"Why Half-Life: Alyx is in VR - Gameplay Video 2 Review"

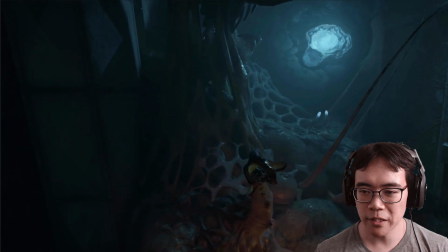[8:15]
And so this moment here is pretty fun. They're trying to grab this thing with the gravity gloves, but this alien hand thing is not having it.
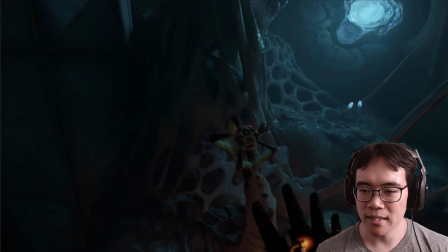[8:25]
So they have to yank it out as fast as they can. And you can see this little acting moment here.
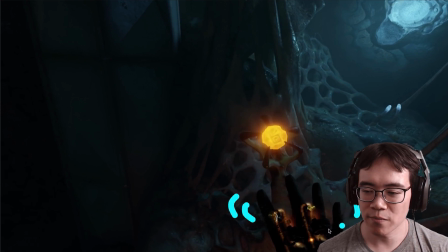[8:31]
You can see the hand is sort of moving, just, they're going, yeah. So another little acting moment, which is really nice, totally unnecessary, but makes it just that much more immersive to just watch this clip. It feels much more like this is Alyx doing this.
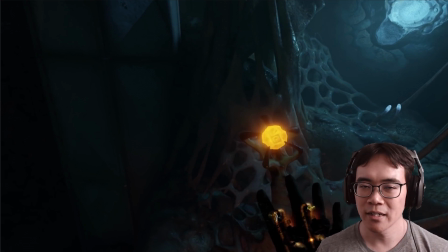[8:48]
This isn't someone at home on their sofa or in their living room just trying to do this.
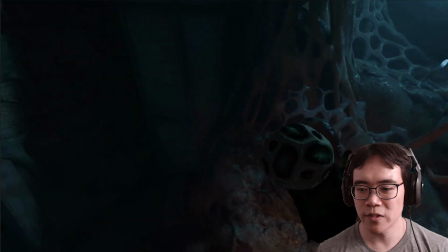[8:57] Gotcha.
And they give it a little toss here. Just this sort of thing, tossing this orb around.
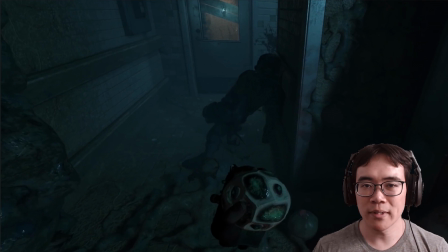[9:04]
If you want to do this in a non-VR game, they would just have to animate that, and it would be the same animation every single time. But here, you can just willy-nilly just toss this thing around and just basically treat it more or less like real life.
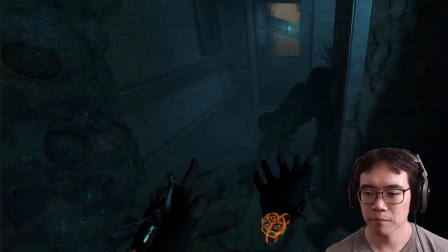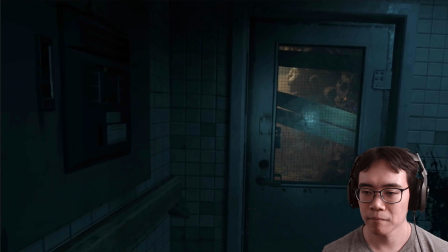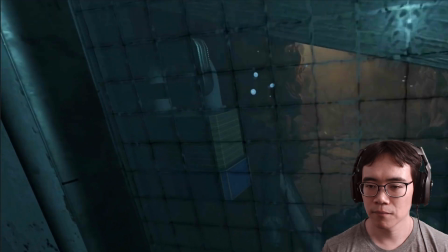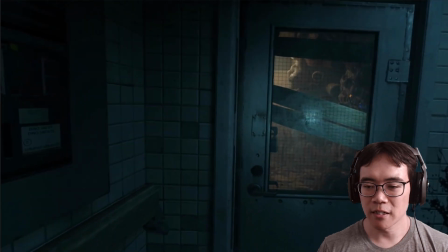[9:36]
And so again, they're really playing up this suspenseful moment for the camera.
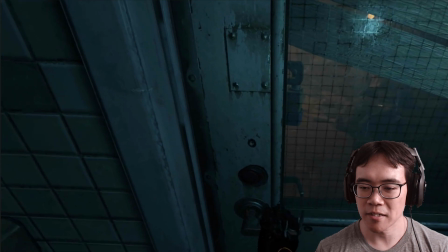[9:41]
They're testing the lock, which,
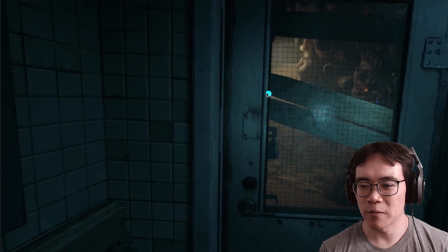[9:44]
the player in this would have probably known from these boards and this type of glass and this lock here that obviously it's locked, but they're just checking it so then the audience can understand, yes, this is locked because if this were a movie or something,
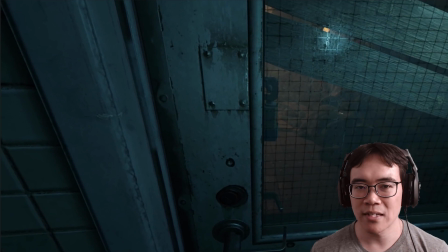[10:00]
then people might not necessarily have that same sort of thought, and you need to do that for the benefit of the audience. Otherwise, people saying like, well, why didn't they just try the door? For all they know, it's unlocked.
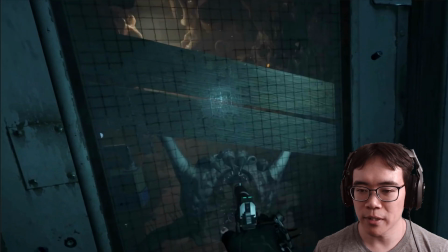[10:11]
And then here, they really play up how the fear of this
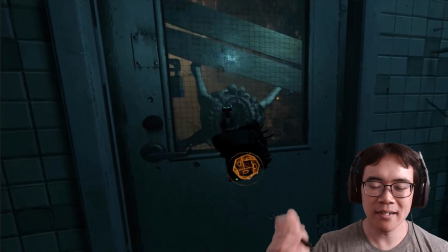[10:18]
head crab, and they're like, oh man, and they're panicking, shooting it.
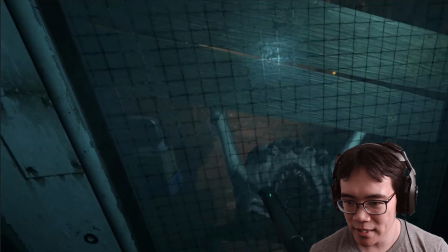[10:24]
Which, if you look at it, this head crab actually, I know this is playing in slow motion, but it sort of slides up.
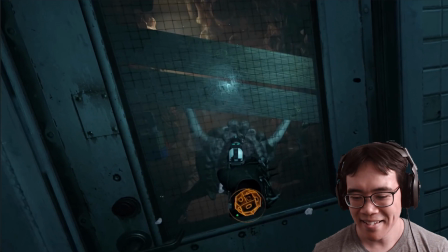[10:32]
So I think that they might have cheated a little bit here,
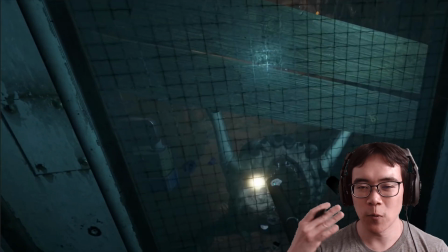[10:36]
because it happens so fast, and maybe part of the performance was there to sell that this head crab just went bleh.
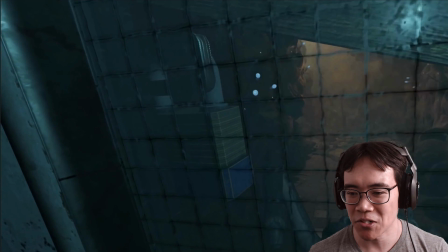[10:45]
But in actuality, maybe they just really quick and dirty animated this head crab just popping up like this.
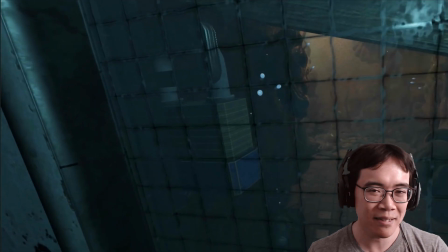[10:52]
So that's speculation, but from what I'm looking at, it looks like that's what's happening. But, I didn't notice until I played frame by frame, so if it works, it works.
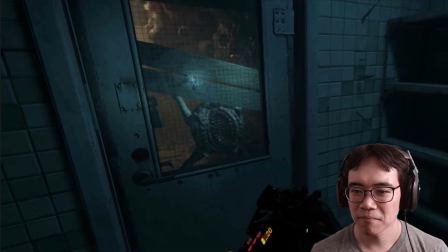[11:03] Damn it.
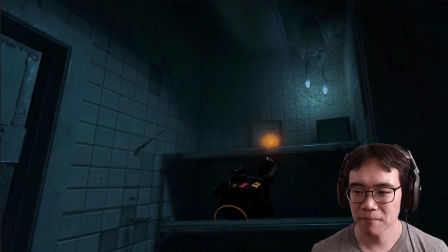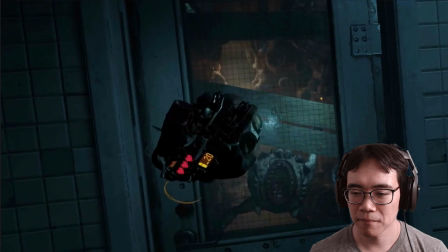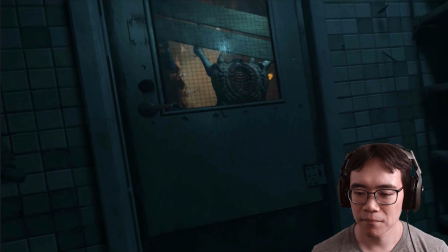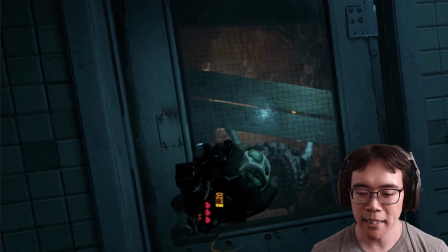[11:20]
And so this is a nice little moment, again, just showing some like light puzzle solving sort of thing, where it's like, there's this gap up above.
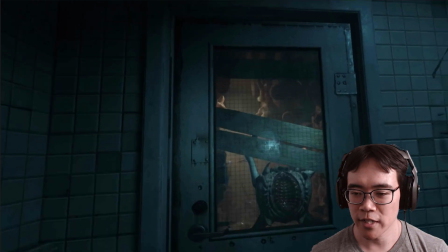[11:29]
I can totally just lop this grenade over there and blow up this door.
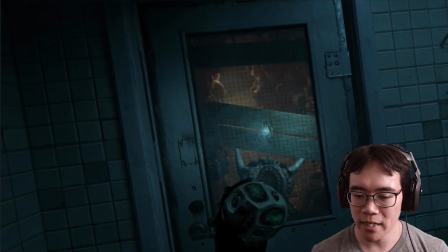[11:34]
And then, there's this, it's cool how they sort of squeeze this orb,
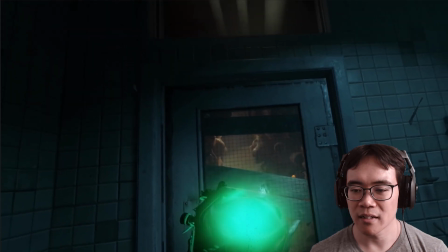[11:41]
which it would just, again, be a canned animation in a non-VR game. But here, it's a little bit more tactile. Who knows? Maybe the controller vibrates a little bit when that happens.
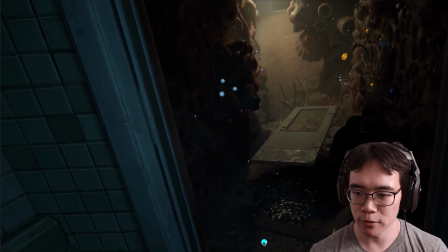[11:55]
And as some people have pointed out on YouTube, the door blew backwards instead of forwards, but whatever. Video games.
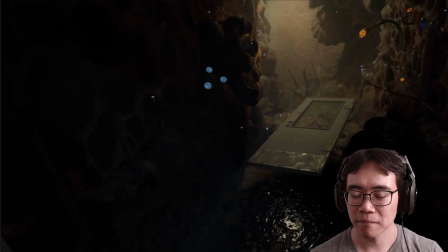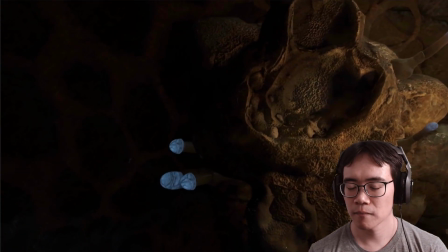[12:10] I'm really starting to think I shouldn't be breathing this stuff. Agreed.
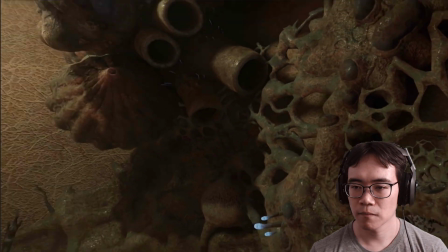[12:16] Just keep moving. Maybe breathe less.